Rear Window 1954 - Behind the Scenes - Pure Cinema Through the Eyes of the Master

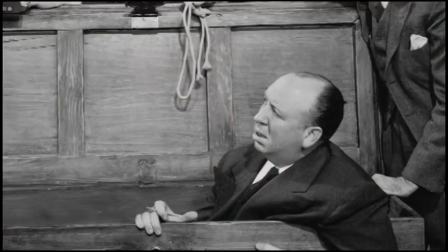[12:43]
During the 1940s, he wasn't so sure about this, and he actually made a couple of films which tried to have no editing,
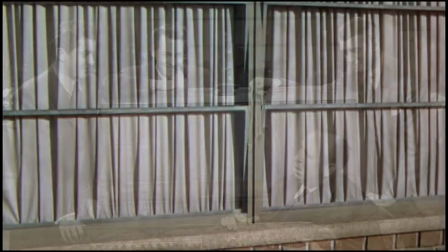[12:50]
no montage at all, or at least long stretches of the film where there was none.
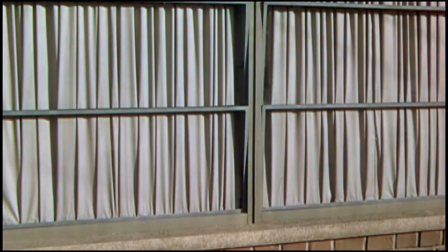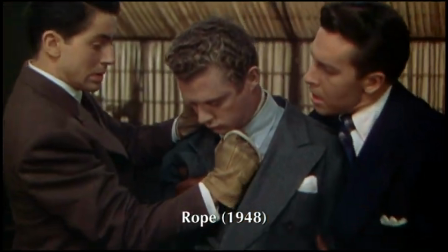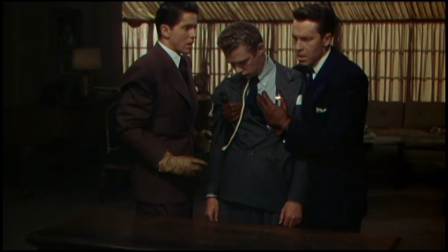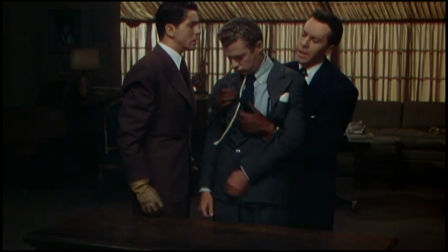[13:12] Open it.
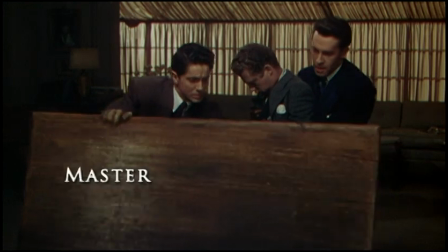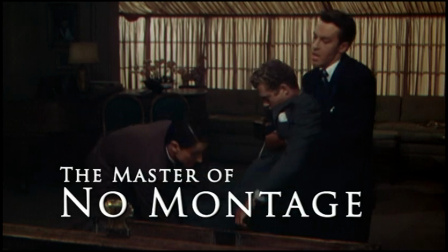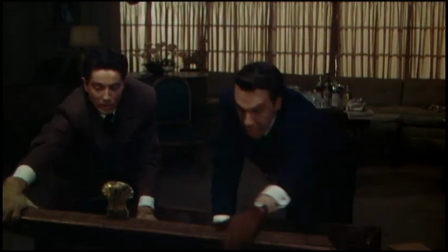[13:23]
In 1948, Hitchcock made a film called Rope.
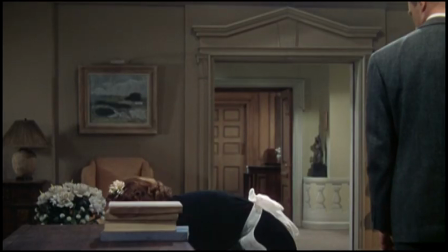[13:27]
The story is based on the Leopold Loeb murders, and this picture is really about the suspense of whether people are going to discover that there's a body in the trunk.
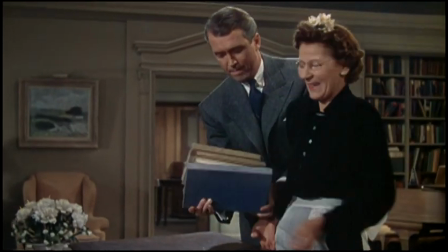[13:35] I'll help you with that, Miss. Oh, thank you, Mr. Cadet. That's all right, Mrs. Wilson.
He did not make a cut. He did not use montage at all. The montage was within the frame itself.
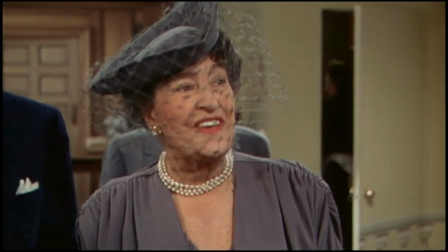[13:50]
Characters would move. The camera would pick up somebody over there.
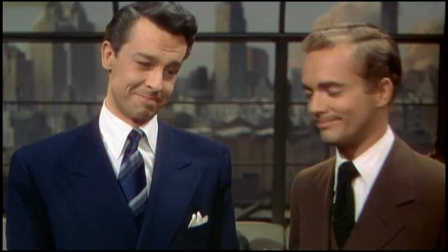[13:57]
Somebody would move toward the camera at the end of a reel and black the camera out,
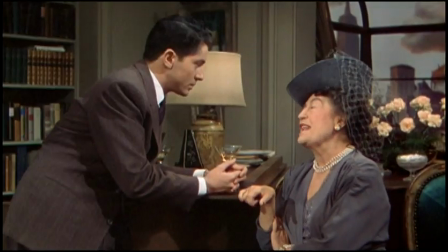[14:02]
which would permit them to change the role of film without the audience noticing it.
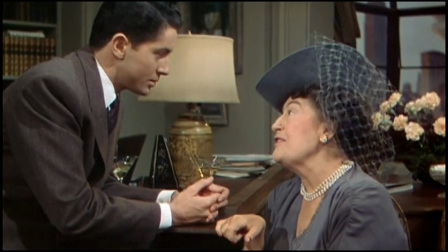[14:07] I do my best. I suppose you want to know if your concert will be a success? Yes, I do.
You can say that this film didn't have any classical editing, because there were no editing decisions to be made, they had all been pre-made.
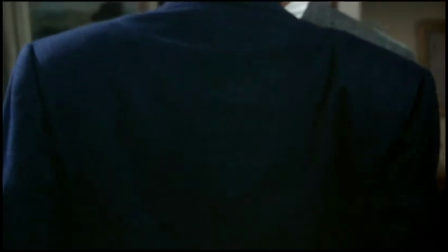[14:20]
This was something no filmmaker would dare to do, and it seemed like the last thing for Hitchcock, who was a master of montage. And sure enough, he decided in the end it wasn't worth it, it didn't work.
I'm afraid I let myself get carried away.
And he went back to relying on editing, on montage, for a lot of his greatest effects.
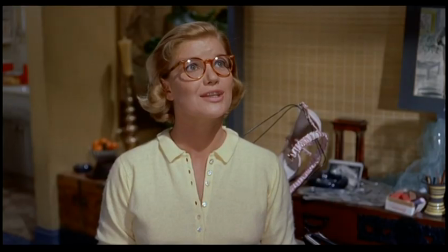[14:36] Take it easy now.
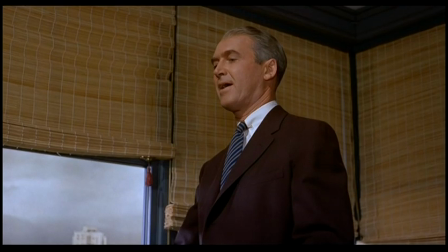[14:40] All right, now here we go.
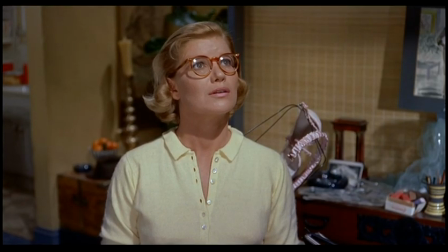[14:44] Ah, well, it's a cinch. Here, I look up, I look down. I look up, I look down.
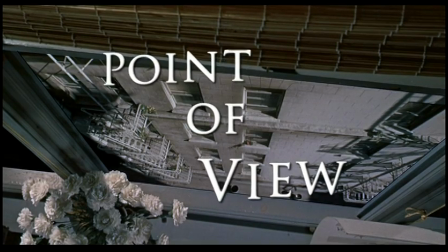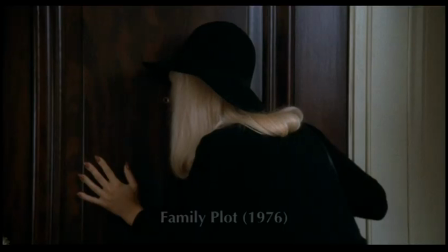[14:59]
Hitchcock said more than once that the subjective camera was more important than the acting and the actors, namely that when they looked and we saw what they saw, that that was important.
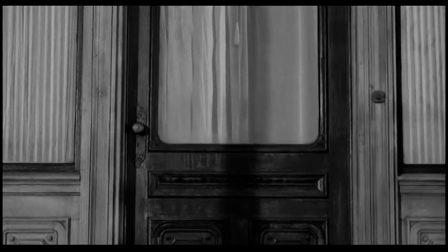[15:11]
Of course it is, because it makes us a participant. It puts us in the position of the actor doing the looking.
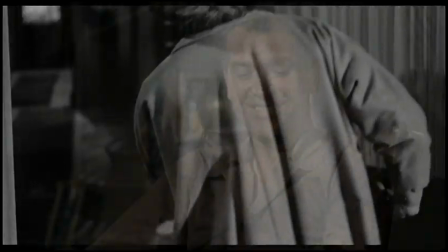[15:20]
When Hitch discussed with me this element, he used as an example rear window.
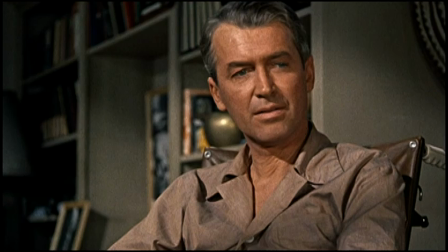[15:26]
He said it's It's a best example of the subjective use of the visual.
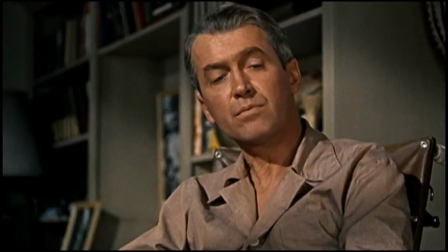[15:31]
A man looks, he sees, he responds. He looks, we see what he sees, and we feel what he feels. Hitchcock doesn't let you any closer than Jimmy Stewart gets. So when you're sitting there and you're watching it happen, it's framed almost like he's watching a movie. It becomes basically a movie within a movie. Early on, it's just very harmless. It's just a guy looking out his back window, Watching the day-to-day activities of his neighbors,
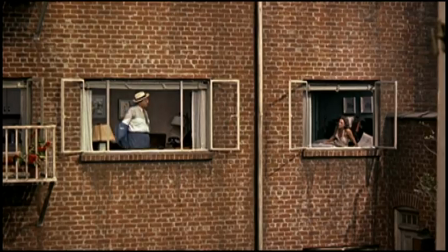[15:58]
it's that banality that Hitchcock exacerbates and turns and makes sinister and keeps it in that same frame.
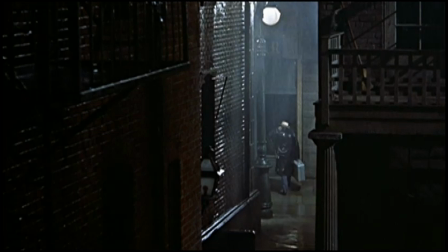[16:05]
So you're kept exclusively in Jimmy Stewart's world.
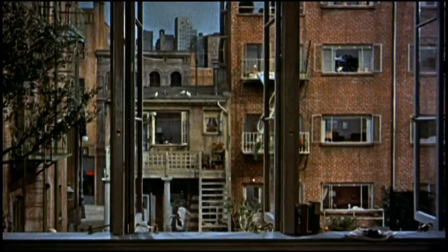[16:09]
What normally would a filmmaker say, well, that's very limiting. I've got this whole set. I want to move around. I want to go into this apartment. I want to go into the composer. I want to shoot across this and get it from a different vantage point.
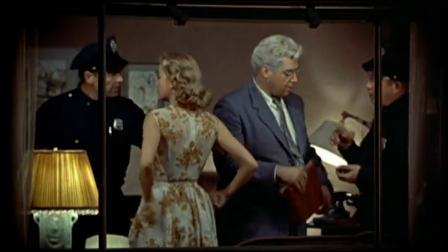[16:19]
Hitchcock understood it by keeping that POV pure and only from his apartment. That's how all the suspense gets heightened.
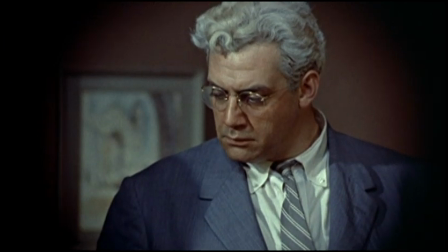[16:26]
If Hitchcock had opted to go inside Thorwald's apartment, it would have destroyed what he had built to that point. I once had the great fortune to work with a production designer named Robert Boyle, who actually worked on The Birds and a number of other Hitchcock films.
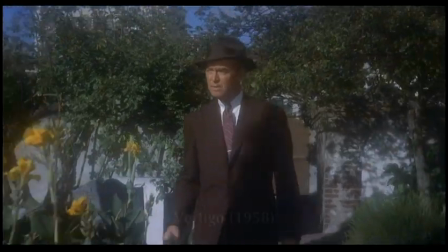[16:39]
And I told him one of the things I always loved about Hitchcock were the way that he used point-of-view shots.